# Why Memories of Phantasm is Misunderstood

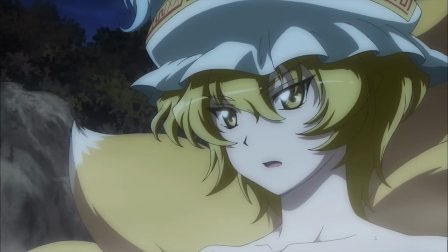29:22 Wait, what? What is this? Okay, there's another scene, but we have to unpack this later, so we're gonna keep going on so we can get back to the Marissa and Patchy action.
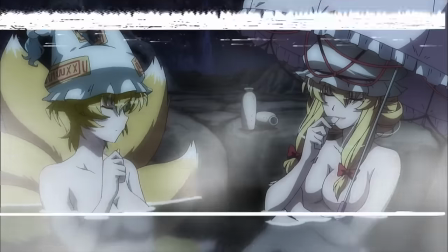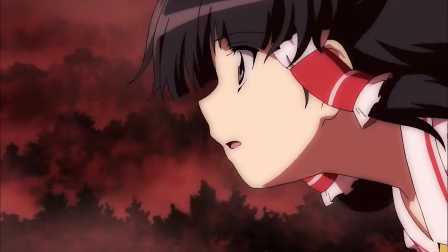29:35 So we get back to... There's another fucking scene? Okay, I'm just going to skip all the rest of this for now.
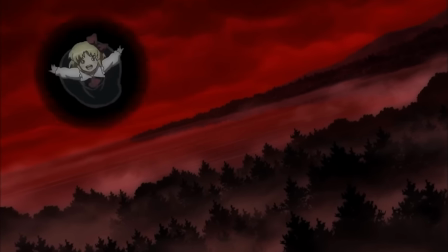29:42 Don't worry, we will come back to it.
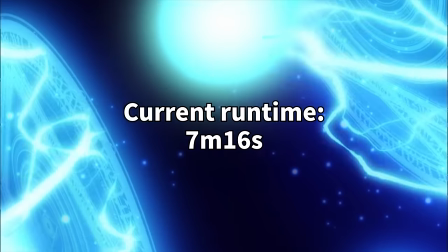29:47 So finally, seven minutes in the episode, we can finally watch this scene that left us on a cliffhanger 19 months ago.
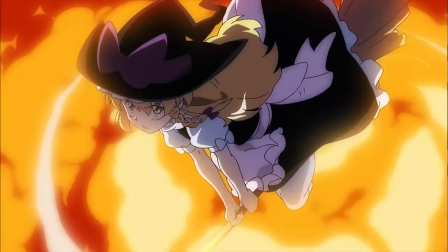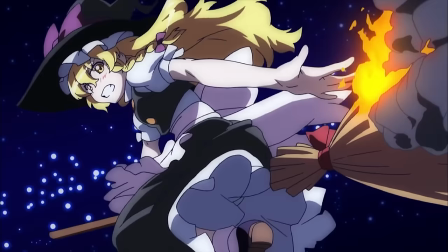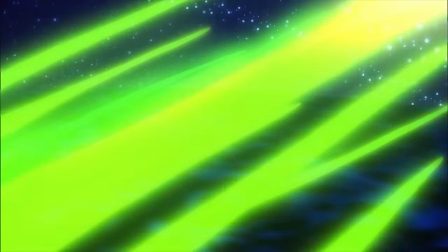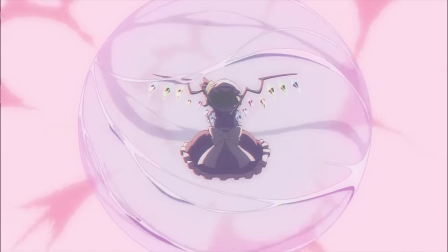30:13 That's it? They made a cliffhanger for that? It isn't bad to pace an episode in a non-linear fashion like this, and in fact, I think it works very well in this series.
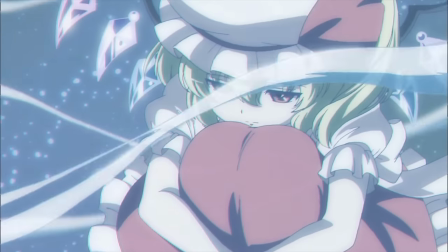30:21 But if that was the way that this episode was written, then why did they even make a cliffhanger at the end of the second episode?
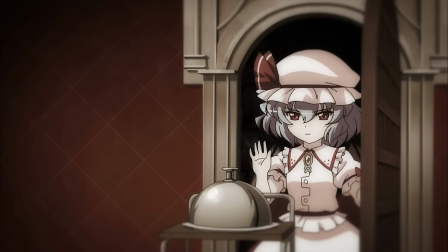30:27 The stakes were never real and there was no payoff. Why even leave the episode off like this when they could have written a more satisfying intermission?
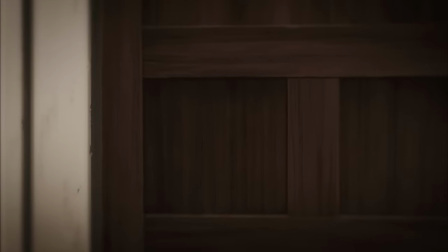30:33 This is going to be a problem that we see throughout the series, and it's only going to get worse from here. So let's take a step back to look at some of the scenes I skipped over.
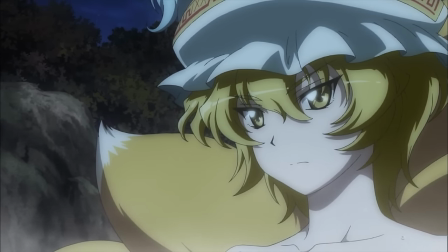30:40 Not this one, like I said, we'll get to that later. This is where we introduce the B-plot of the episode.
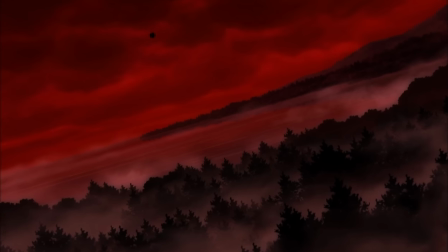30:46 Here, Reimu sees the red mist and realizes that an incident is happening. This, of course, would be detrimental to the value of the Shrine Maiden coin, so she decides to go check it out.
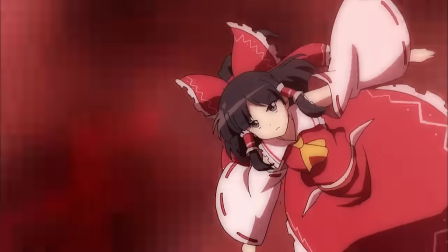30:54 She flies past Rumia, who is yet another cameo that is just here for fanservice.
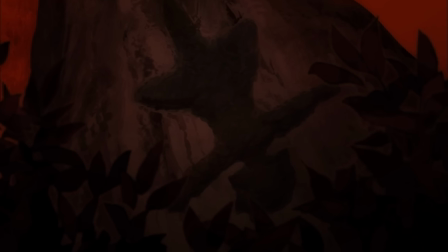30:58 In fact, Rumia isn't really worth mentioning in this scene since she's onscreen for less time than it has taken me to say these two sentences.
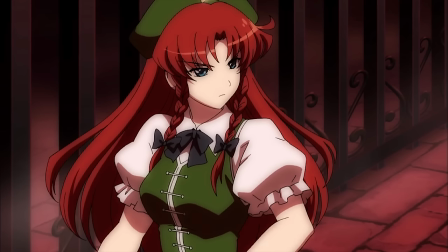31:06 We get to Mei Ling, the front guard of the mansion. Now up to this point, we've been setting up Mei Ling as a pretty formidable enemy.
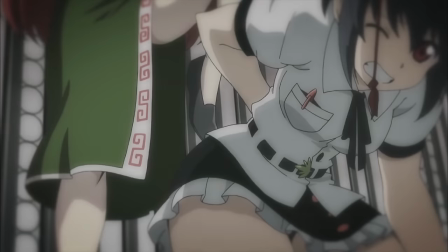31:11 The first time Aya gets dropped in front of her, it's implied that she gets her ass served to her on a silver platter.
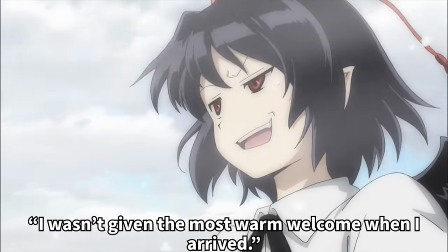31:16 All of the dialogue about Mei Ling has been out of fear, so it seems like we're setting up for a pretty awesome fight here.
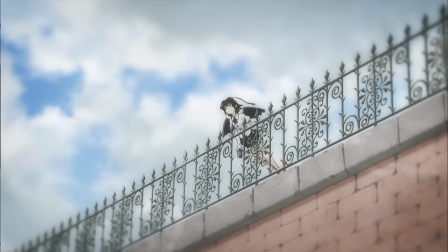31:21 Even though from a pacing perspective, we're still in the middle of the patchily fight. The music picks up, and both opponents strike fighting poses.
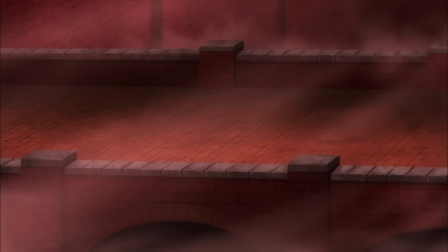31:28 Let's go, I'm ready for some hand-to-hand brawling.
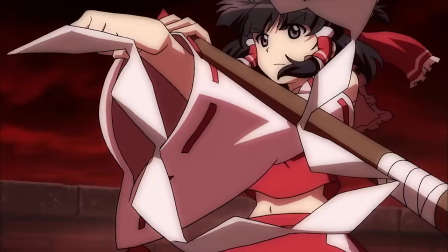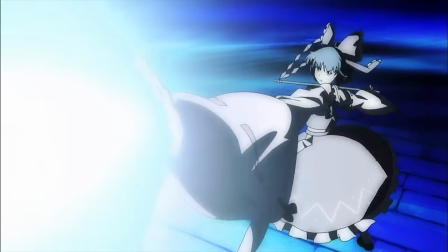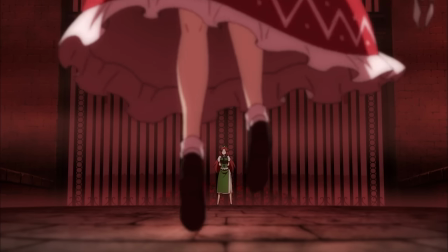31:40 Oh, come on. Now, like I've mentioned, there isn't a problem with skipping over fight scenes like this.
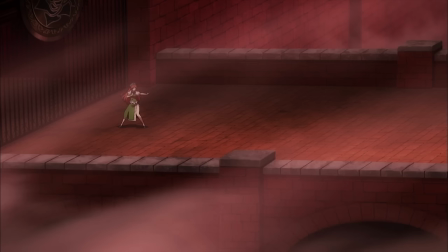31:45 In fact, it's pretty much a necessity in such an expensive indie project like Memories of Phantasm. But the problem lies in setting expectations for the viewer.
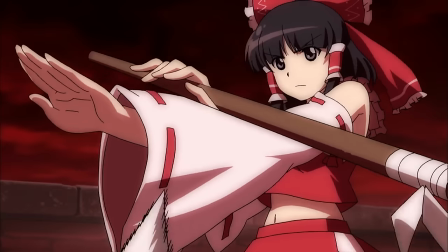31:52 If you're gonna take time to set up a character in the beginning of an episode, then you should deliver upon that setup.
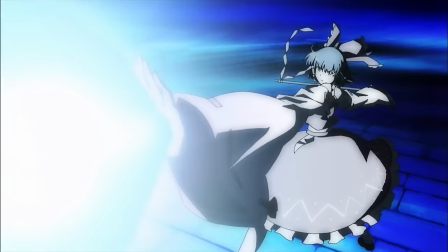31:57 It would have been better if we didn't see Mei Ling at all before this scene, so that it could have been played for comedy.
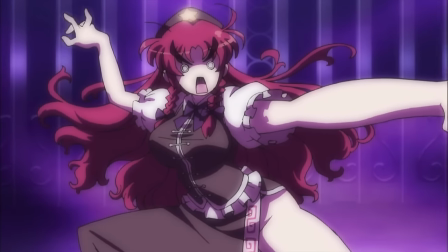32:02 Imagine if this was the first time we saw Mei Ling, and she immediately started striking ridiculous poses and monologuing about her proud and mighty family line,
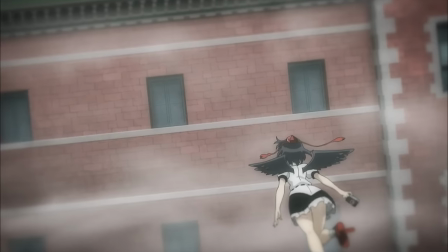32:09 before Reimu just interrupts with, you talk too much, before promptly blowing your face off.
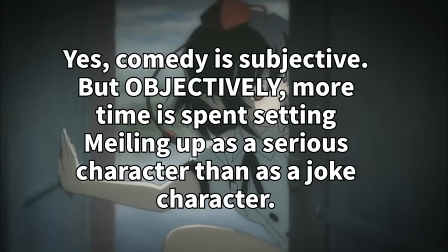32:14 It would have been hilarious! And it wouldn't have made Mei-Ling's setup in the first part of the episode feel so pointless.
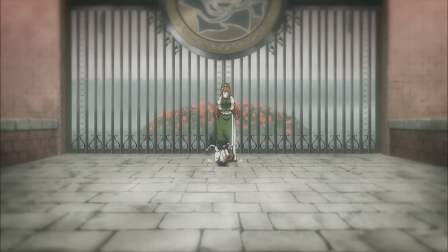32:19 This is going to be a lot more obvious in the next scene as we see a fight that is much more intense but actually has considerably less setup. I am, of course, talking about...
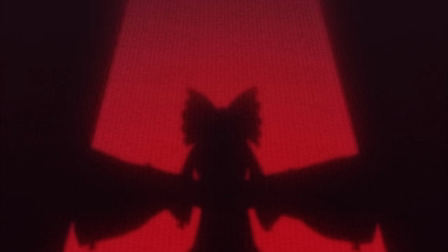32:30 Now, calling this part the best-worst fight scene sure makes for a good chapter name, but it doesn't really give the whole picture from the name alone.
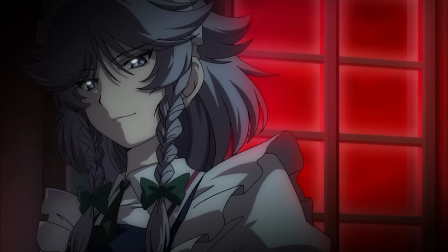32:36 So allow me to explain. The fight scene between Sakiya and Reimu in this scene is both terribly poorly planned and incredibly well executed.
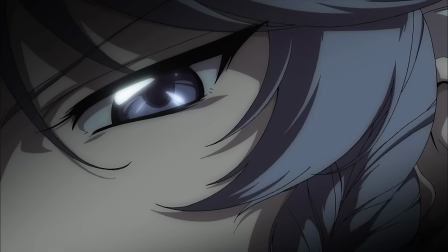32:43 The things it does right are amazing, and they're some of the best things that this series will ever do.
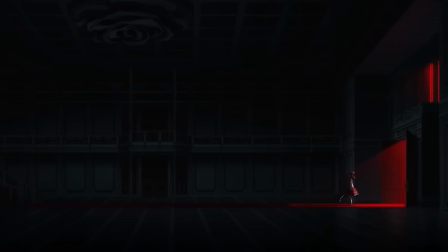32:47 But at the same time, the things that it does wrong are terrible, and they stick out so obviously that they almost ruin the good parts.
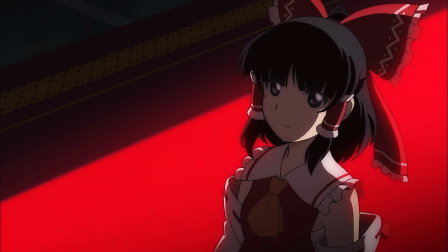32:54 I think that we have to start out with the positive things, because they contextualize the reasons why the bad things are bad.
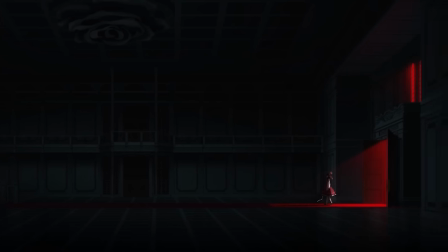32:59 First of all, I love the shot composition throughout. There are so many incredible angles that play with perspective to give you an idea of how powerful Sakuya is.
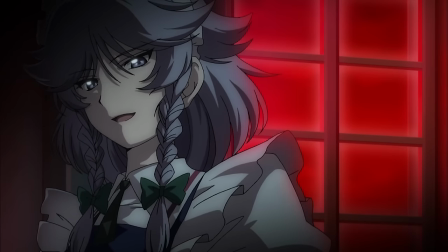33:06 You can see from the beginning of the fight that she has the literal and metaphorical high ground. There's also some great use of bright red light to highlight points of focus.
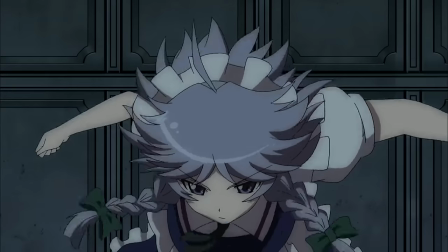33:14 Knives are used to add additional background detail without making the shots look too busy. The posing's impressive, especially this pose where Sakiya's body is an analog for the hands of a clock.
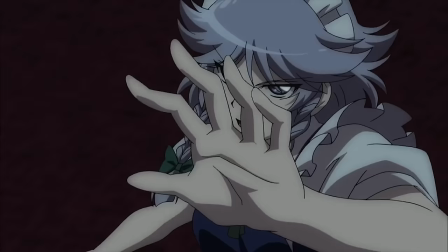33:22 The use of Sakiya's time stop mechanics is both well-placed and satisfying. And let's talk about the character herself a little bit.